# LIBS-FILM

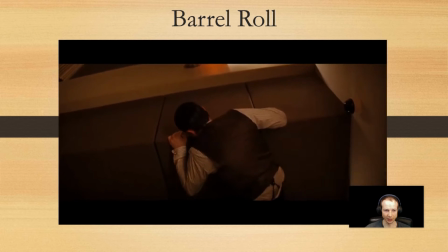488s
This could be a close or a wide shot where either the set is rotating or the camera is rotating with the subjects in the shot.
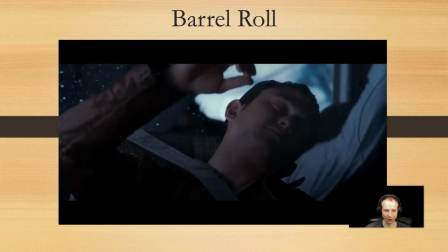496s
In the movie Inception, sometimes the subjects are rotating,
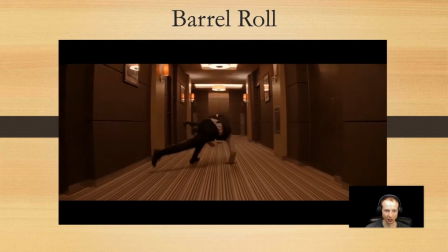501s
switching with the whole set rotating, while the subjects are struggling to stay upright.
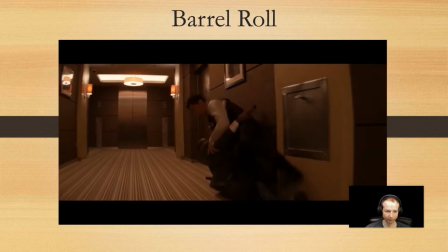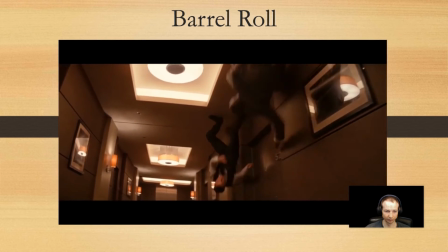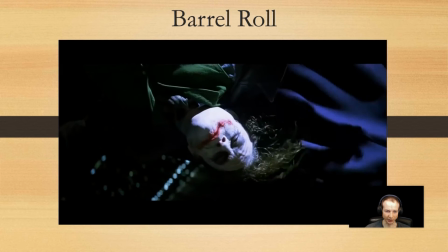518s
In the movie The Dark Knight, the camera is rotating while the subject, the Joker, and the set are stationary.
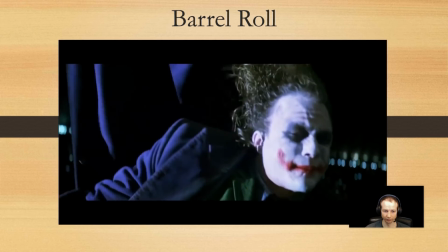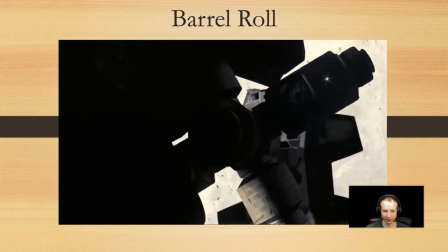532s
And in the movie Interstellar, sometimes we have set rotating, switching with camera rotating, switching to subjects rotating.
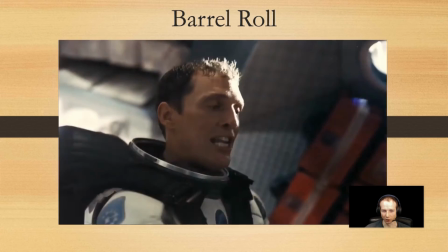540s
Basically everything is rotating around everything. Who's to say that Earth is rotating around the Sun or Sun is rotating around the Earth?
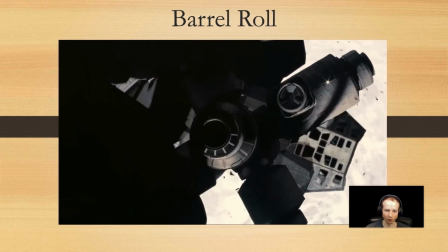548s
In space everything is rotating with respect to something. That's why Nolan was perfect director for this movie, because barrel roll shots is one of his signature moves.
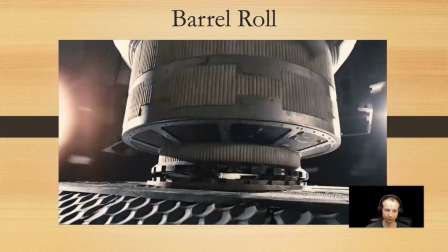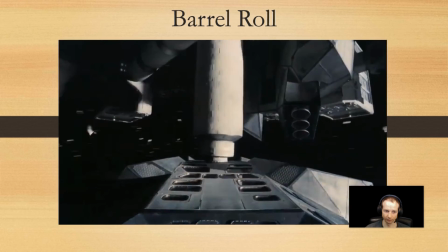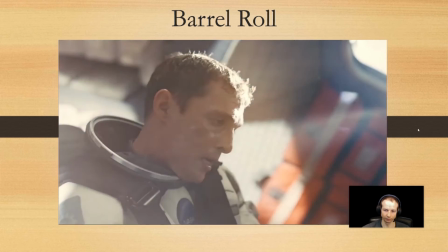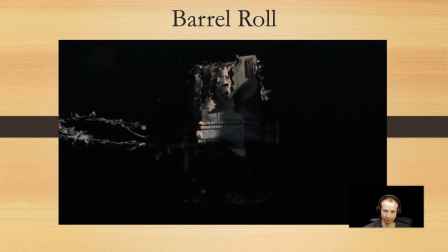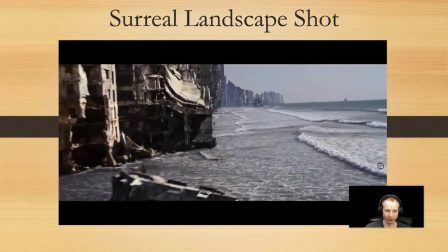587s
The surreal landscape shot. This is something you often see in Christopher Nolan films.
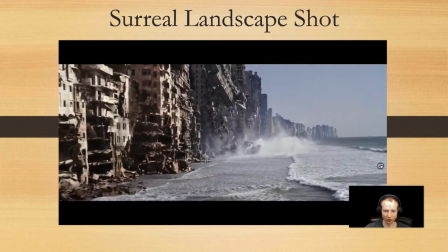593s
This would be a wide shot with surreal scenery.
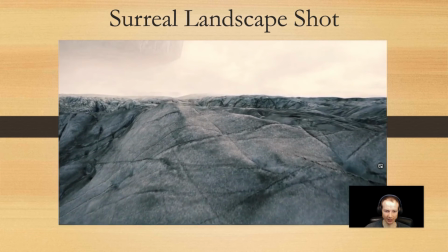596s
It would look real and mesmerizing, but at the same time a little or a lot far from reality,
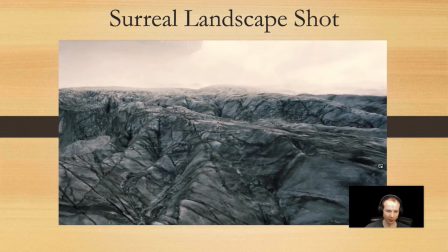602s
not hiding the truth that the scenery is not real. There would often be actors in a scene giving a sense of scale.
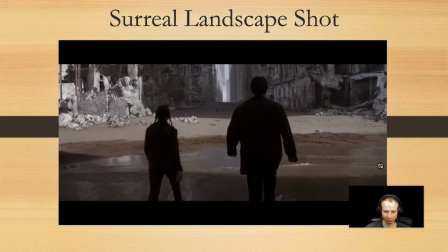609s
Uh, I've prepared a compilation from three different movies,
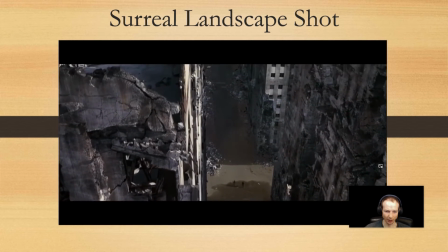614s
Interstellar, Inception, and Insomnia, and you can see the similarity between the shots for yourself.